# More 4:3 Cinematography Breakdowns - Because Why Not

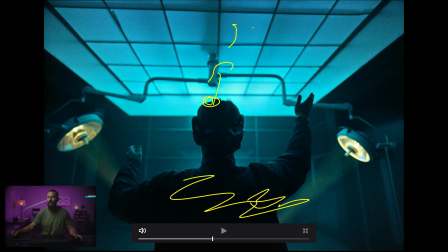We just want this, whatever this light is up here that is coming along the ceiling and then passing over his head, we want it just to gradually fall off to complete darkness. So just create this little edge around him is what is interesting. Because we really don't, I mean, we want people looking at him, but it's more about the hands, it's more about the environment with the color contrast, right?
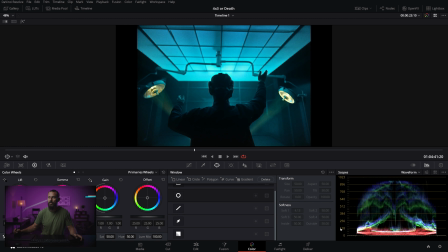Keep those things interesting. And then if you look, if we go to the actual shadows, like there's nothing, you know, barring the fact that, forgetting about the fact that we got the 4x3 on the side of the image, there's nothing really clipping here, right? All of the blacks are well lifted in this space. That's like that thickening of the toe that we talk about sometimes.
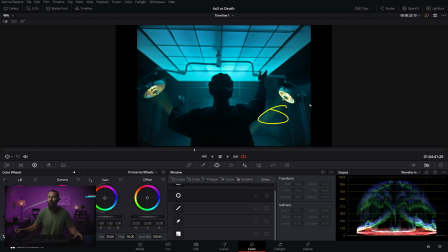Just expanding that area, which you can do through the squeeze and drop technique.
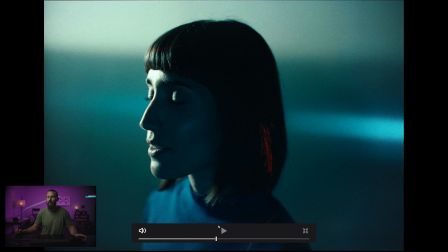Okay, we keep going. Let's make it bigger. Again, here we go on this brain scan thing, framework. Light here, some little reflection here, which is light being pushed back this way, but the contrast ratios are so that you still get this feeling of wrapping the light around because you still get this little tiny shimmer there.
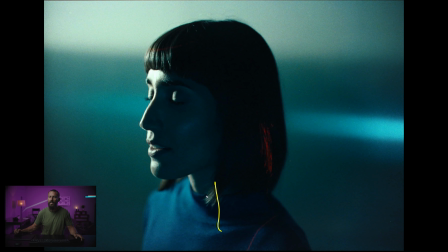This just reaches around to the other side, upstage key, shooting into the shadow. This red light pans across. And again, it's about, in this shot, like, okay, we want to see the red thing pan across the face, right? That's the important part of this shot. See that red thing? We want to see that.
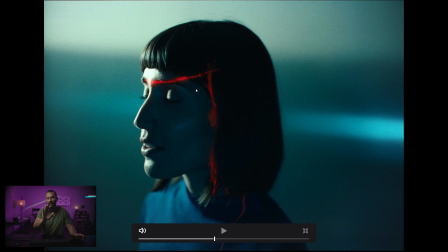So you have to see that, like on the day, on the camera, and then you set your fill. In this situation, you set your fill to whatever this is to get the desired effect, to get this pop of red against the darkness. But you don't want this completely clipped or completely black, right?
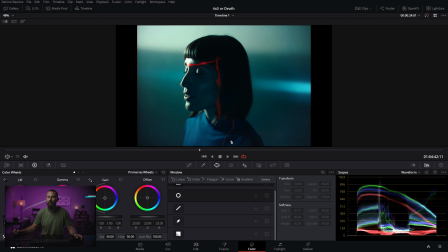There's lots and lots of level there where it's lifted from being nothing there because it just feels richer, feels thicker.
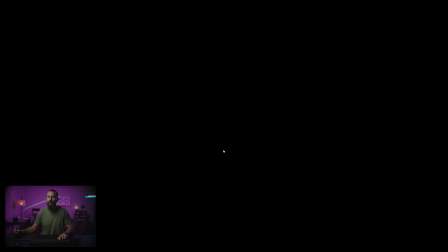Okay, from there, We go to Moon Boy or Planet Boy.
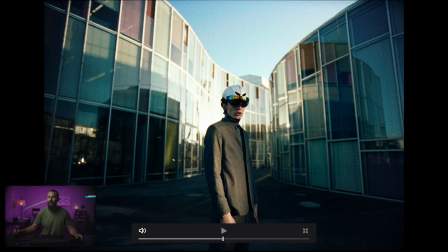This one's good, right? This is framework. We are lighting from this way, even though it's not from the back, it's still from the side, which creates this shadow. This is also cool because we've got this harsh light here, and the transition from light to dark is cool.
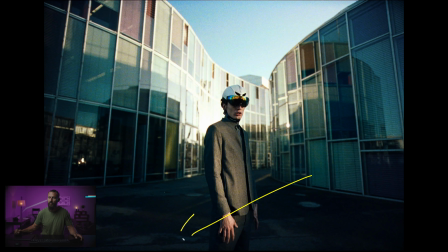Also, it doesn't, it stops somewhere on his body. So it stops on the hand, so you go into darkness more. We're shooting into an area that cuts off any hot spots back there. We're getting a little bit on the back of these buildings here, but really it's just creating this depth where this line joins up with this one and creates this little depth here.
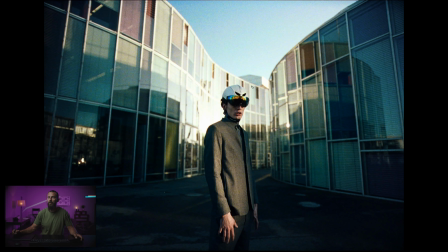So this is coming at us. This is coming at us. We're expanding, lots and lots of headroom. Like this looks like it was shot for 16 by 9. And then somebody just said, well, 4 by 3 looks good. We didn't have any sound on the day, so everyone is, it's all voiceover.
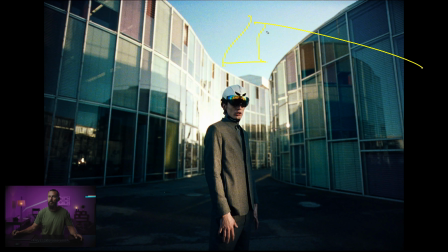So there's no boom mics in the shot, right? Normally you would have like your boom here, and that would ruin your 4 by 3. But if you're going no sound, if you're going montage ad, then you're okay. See also in the glasses, all that black that is in the glasses, if you got those reflective things, you just got to remember that you're probably going to want a black behind the camera,
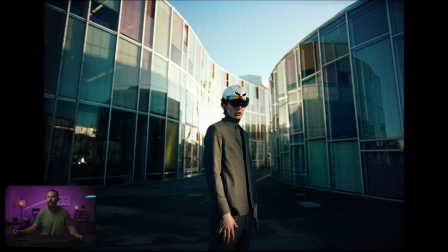but not too tall because you don't want to get rid of all that sky in there, but you're going to have to hide yourself from the reflective material.
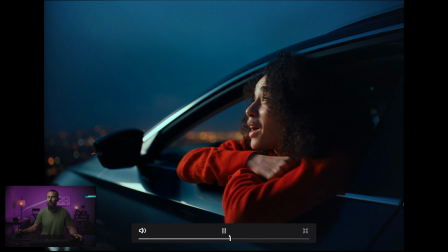Oh, and he is cool. He's on this little two-wheel thing there. Okay, this one.
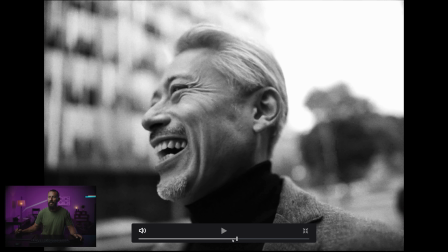This is your classic how to do daytime exteriors angle.
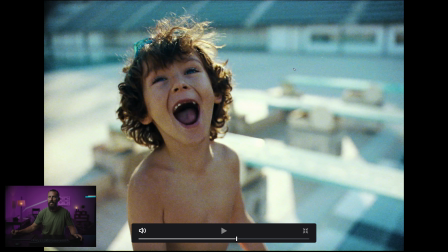Like this is the angle of the sun that you want. And you want it this way because, okay, we're not going to go full Hollywood slick and have the bounce coming from this way, really light them up and get contrast on the face, right? We want it to feel more naturalistic, more like it would be in real life. So we're not going to fill in that much.
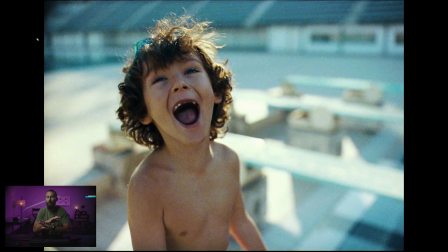But we are still going to get the light perfect. This is the perfect angle for day exterior lighting outside. All of this in shadow, right? The sun is low enough in the sky that you're not hitting this with full sun, which means we don't have to balance to that. Now we can balance to whatever this is here, right?
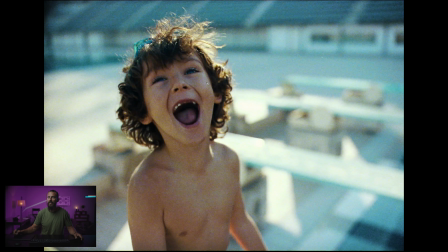We just set our stop to whenever we like the look of that, and then we fill in here, we wrap according to whatever this level is. And in this situation, you wouldn't even require any level. And with a lot of modern digital cameras, you don't even need to do the wrap because you can hold the dynamic range.
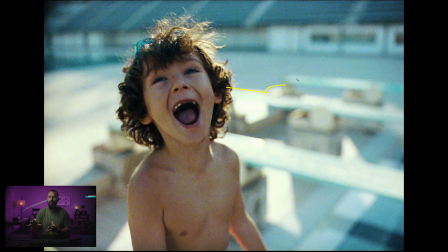And then you can take your 14 stops or whatever it is, manipulate it and stuff it into the 6-stop container that is Rec 709, and you're laughing. So for here, this sun also provides this perfect little edge. You can imagine if this little guy was back here in the shadow, we would lose this little edge, which is what makes it interesting.
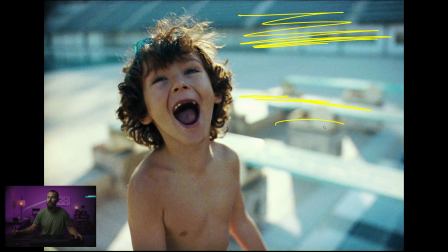All these little, flat dark color to light color to dark color to light color to light color to slightly lower, this little tiny edge here, like this position to the camera is just great. And the DP is probably, making some face, which is why the little kid is laughing, right?
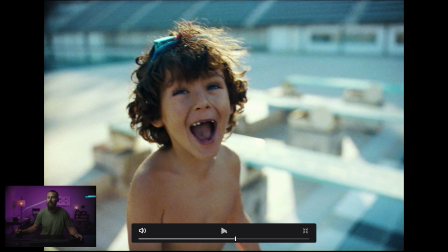They probably had a whole nother scene planned out and this kid is just staring right at him. So learn to be funny if you're going to operate and be a DP, because you're going to want little kids laughing or something.
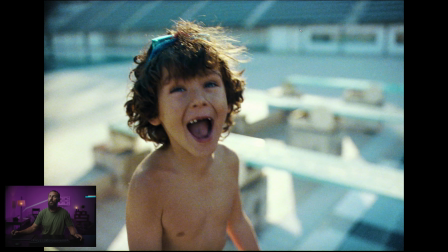And then, if you're going to make this slicker, all you do is you put your 12 by over here. You could put a 4 by 4 or something smaller, but when you go smaller on the bounces, it starts to feel really sourcey. So the bigger you can go, the further away you can get it with the bigger the source, it's just going to feel more natural.
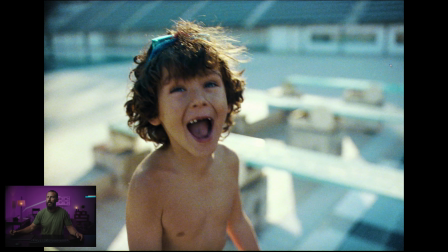It's harder to screw up. Okay, from there, we could go return light. Then you could bring in neg over here. And the thing about bringing in neg over here is with the perfect exterior angle to the setting sun, you can actually add your own backlight or your own edge light
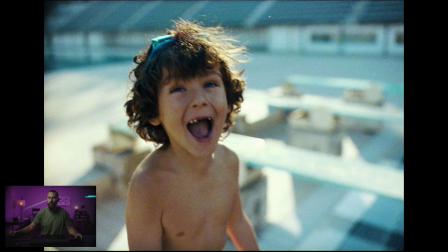without another source if you do this properly. So you got sun over here, right, which is giving us this. Then you got sun going to a bounce over here somewhere, which is giving us this and maybe a little bit of this, right? Those are our two attack areas for the 12 by. Then you got your neg over here, which is going to take down all of this light here.
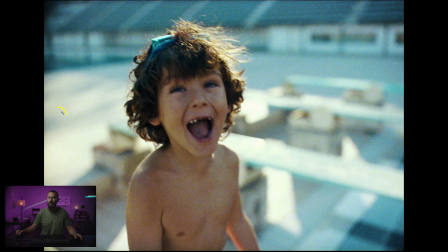But say you really like this, or you want to make more of this, then what you do, rather than having the neg right this way to camera, with the end of the, let's say it's a 8 by 8, right? You have your 8 by 8 this way and this way, running this way.
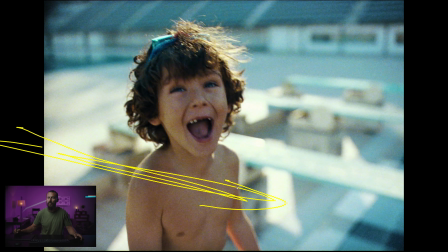Well, if you just open up the angle, so the bit that is close to camera is almost touching you as the operator, right? You're sitting there, you're actually touching the neg with your shoulder. And then instead of it running back that way, you just open it up more and run it that way.
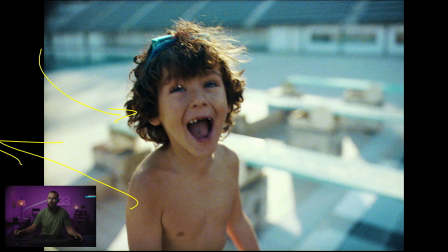So it allows the light to come here, but is blocked off from over here because it's closer to you. And then you actually can create your own tiny little bit of level there. The great part about that is if you create that tiny bit of level, it's really almost impossible to screw up the ratios because the ratio is natural.
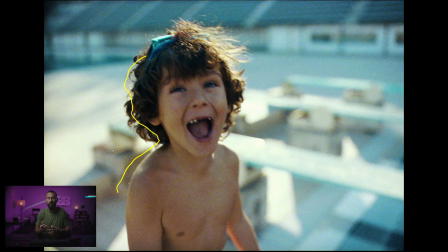Just what happens in real life, so it looks good already. So just a little tip there.
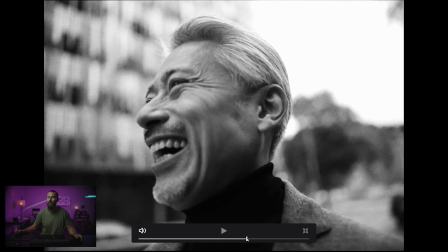Okay, from there, what's the other one I wanted to do? There was one more in here. Just more shears, I guess you could say, right?
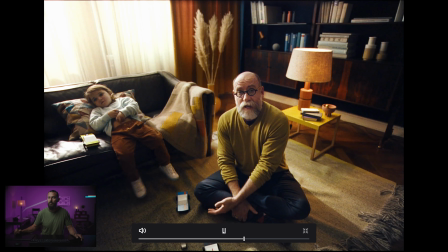Same thing. This is the same room just dressed differently, same color shears. Shears, we take the bed out of that location and we now make this an office, right? And this is the same thing. Sheer light coming through, and then you just wrap around from inside the room.
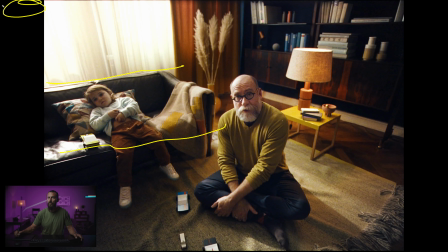So this is creating, the shear is creating this. We don't want to see the source though, right? The source is probably up here in the shears. And that creates this, and then we can set this level and this level on the face by wrapping around more, having more push this way and more neg this way, and there's a practical on inside, right? Must have practicals on inside.
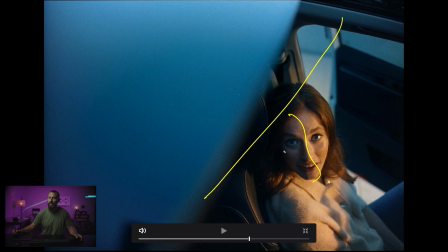Same thing, line, light, dark, strong light this way. This is also one, this is like, well, can we fake it? Can we do it slightly later in the day? Yes, we can.
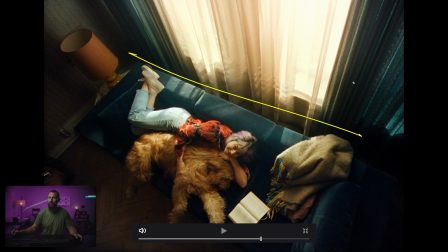Shears. Let's change the color of the curtains and no one will know it's the same exact room. Couch, like this is all production design too. Like look at the colors here, here, here, here, and here.
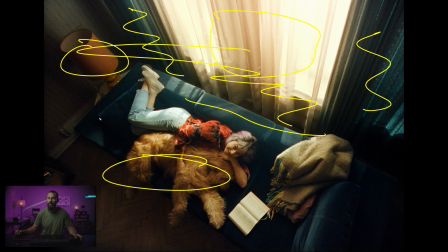Just all these complementary colors. And then the dog, just like it's a very, and the sofa, it's just it's a good looking image in terms of art department, production wise.
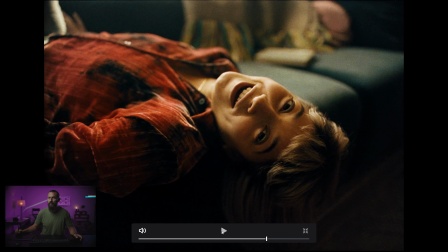And we're back out there, hard light fronty, light from behind.
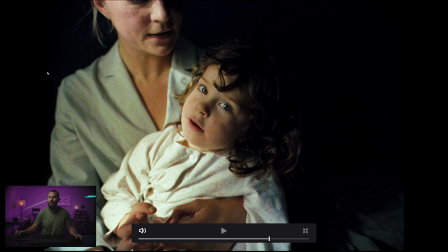This is, I mean, this is, again, you set up the space and you're always gonna get, you set up on the shadow side, you're always gonna get stuff like this. Just you then determine the softness, you then determine the wrap, you determine how much room tone you want.